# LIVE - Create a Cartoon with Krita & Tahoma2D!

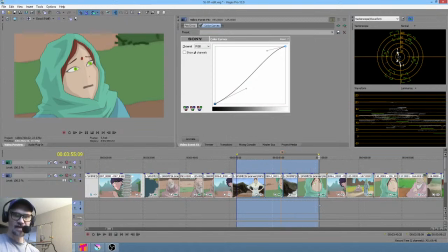With Tahoma mostly today. It goes back and forth.
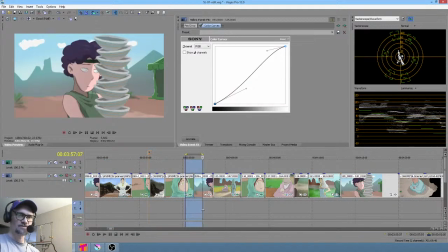Sometimes it's Krita, sometimes it's Blender, actually. Sometimes it's Tahoma. Today I'm thinking it's going to be Tahoma.
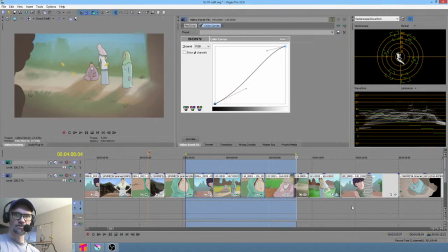Because we have a shot with Mel, which is this character, if you don't know, where the
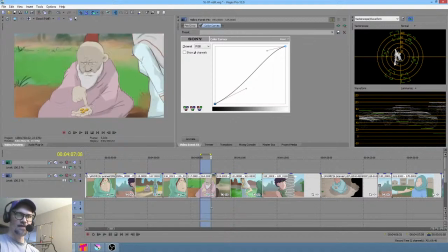plastic tool animation is kind of all set up and ready to go.
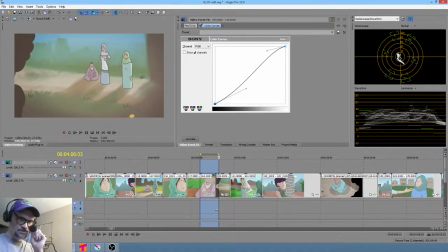Okay, this shot, excuse me, a very highly stylized shot.
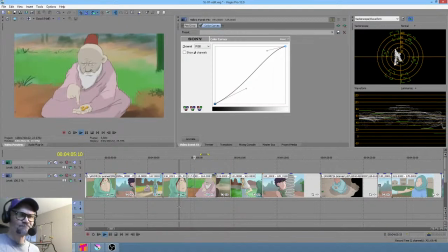I just want to look at this for a minute.
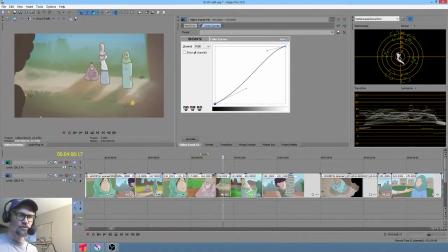Yeah, it's compositionally questionable. I feel like there's no... I mean, number one, what we should do is close if we're going to have a silhouette of Mel in there looking on, I think he needs to be in there stronger so that he's taking up a little bit more of the compositional space.
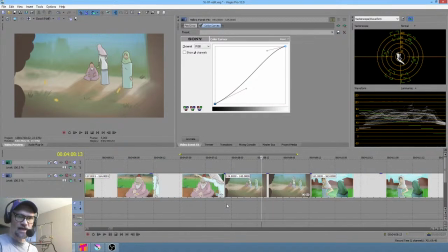And then I think those shadows are pretty lame. So let's look at 119 real quick while we're here.
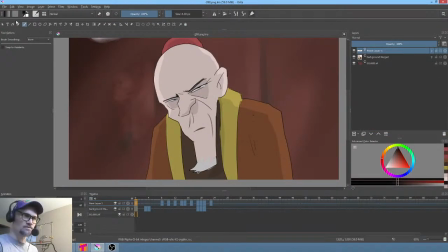This is a shot I was working on last night.
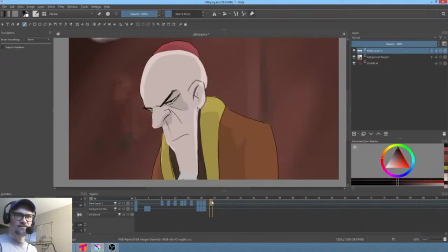Actually, I guess I wasn't live streaming when I did this shot, but this is a bit of a challenge because you're dealing with a rotating the character in 3D space, which is usually for 2D animation is pretty much the hardest thing I generally bump into that I need to do.
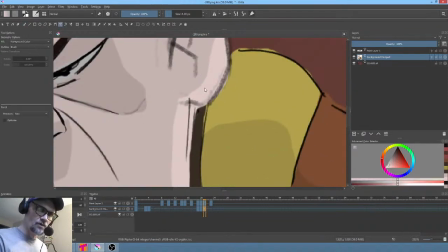So I'm going to do a quick touch up here.
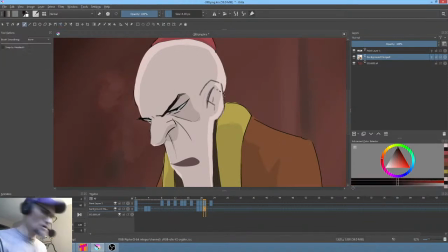There we go. And then let's just grab that color and maybe bring the bottom of his ear back in.
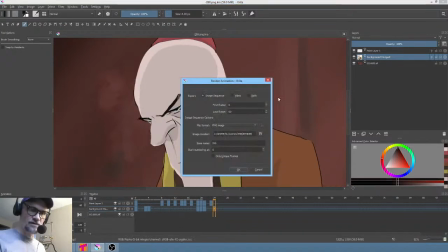Okay, that's cool. Save that, render it. It's already set up to render, so we'll just copy over that and then close it.
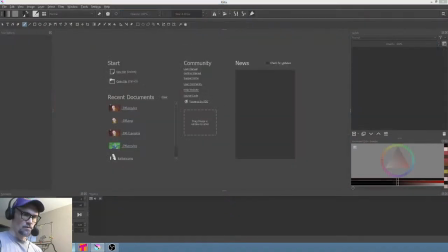Okay, back to, what was it, 119? I believe so.
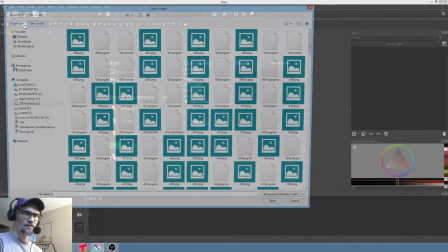Let's see if 119 is a Krita file. I'm pretty sure it is.
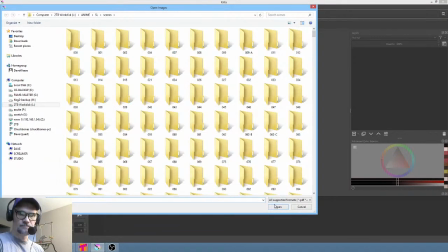So 119, yep, there it is. So how's everybody out there doing this morning?
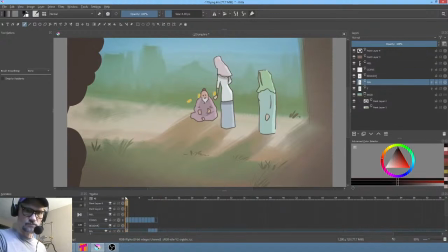It looks like there's only 3 people watching. And frankly, guys, I don't blame you. I gotta believe this would be probably pretty boring. Now, if you're wanting to see, well, see, even when I go to Tahoma this morning,
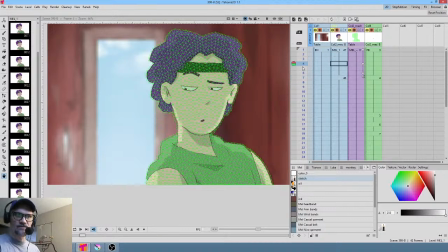it's not going to be a lot of drawing. It's not going to be a lot of your sort of Disney style, pencil test type stuff.
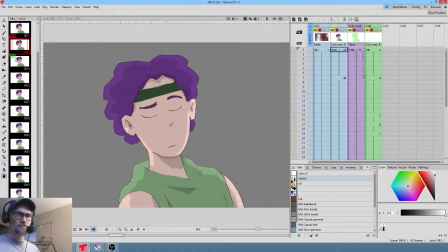What we have here is a shot that's already set up. And then if we look at this image sequence, we've got a lot of cool facial expressions, and I sort of have a little intermediate,
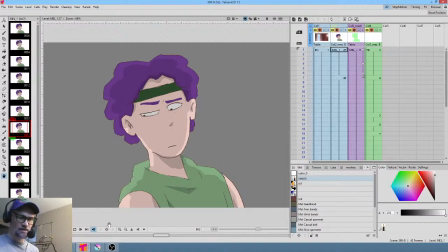especially with that expression right there, a little bit of acting I want him to do to sew this segment together.
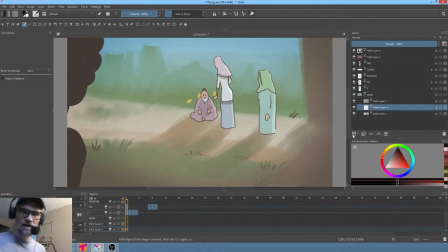But again, let's knock this out real quick. So I'm thinking let's just add a layer, and let me see what I've got in the brush department here. I'm going to I really just want to kick up these shadows.
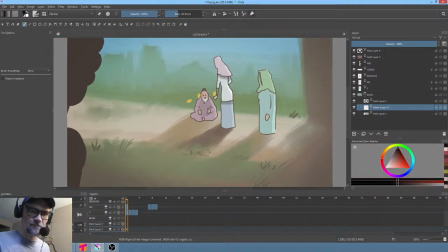And this whole idea of this stylized background is, I'm not really buying it, mainly because it's such a flip from what was going on in the shots before, which is kind of a no-no. But I'm kind of squinting now so I can see very clearly
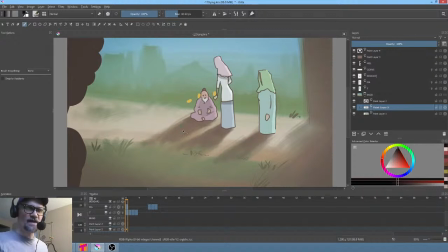the effect of that contrast. It looks pretty good. I think that's better. Okay, so now why don't we just kind of generally fix up this somewhat stupid looking background.
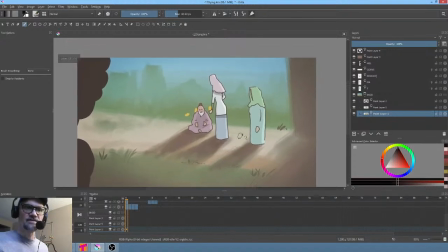I mean, I know what I was thinking when I did it. I was thinking that we want a just a darker vibe, right? Because this is, Tianara's mother is kind of the villain character, and tell you what, let's take off.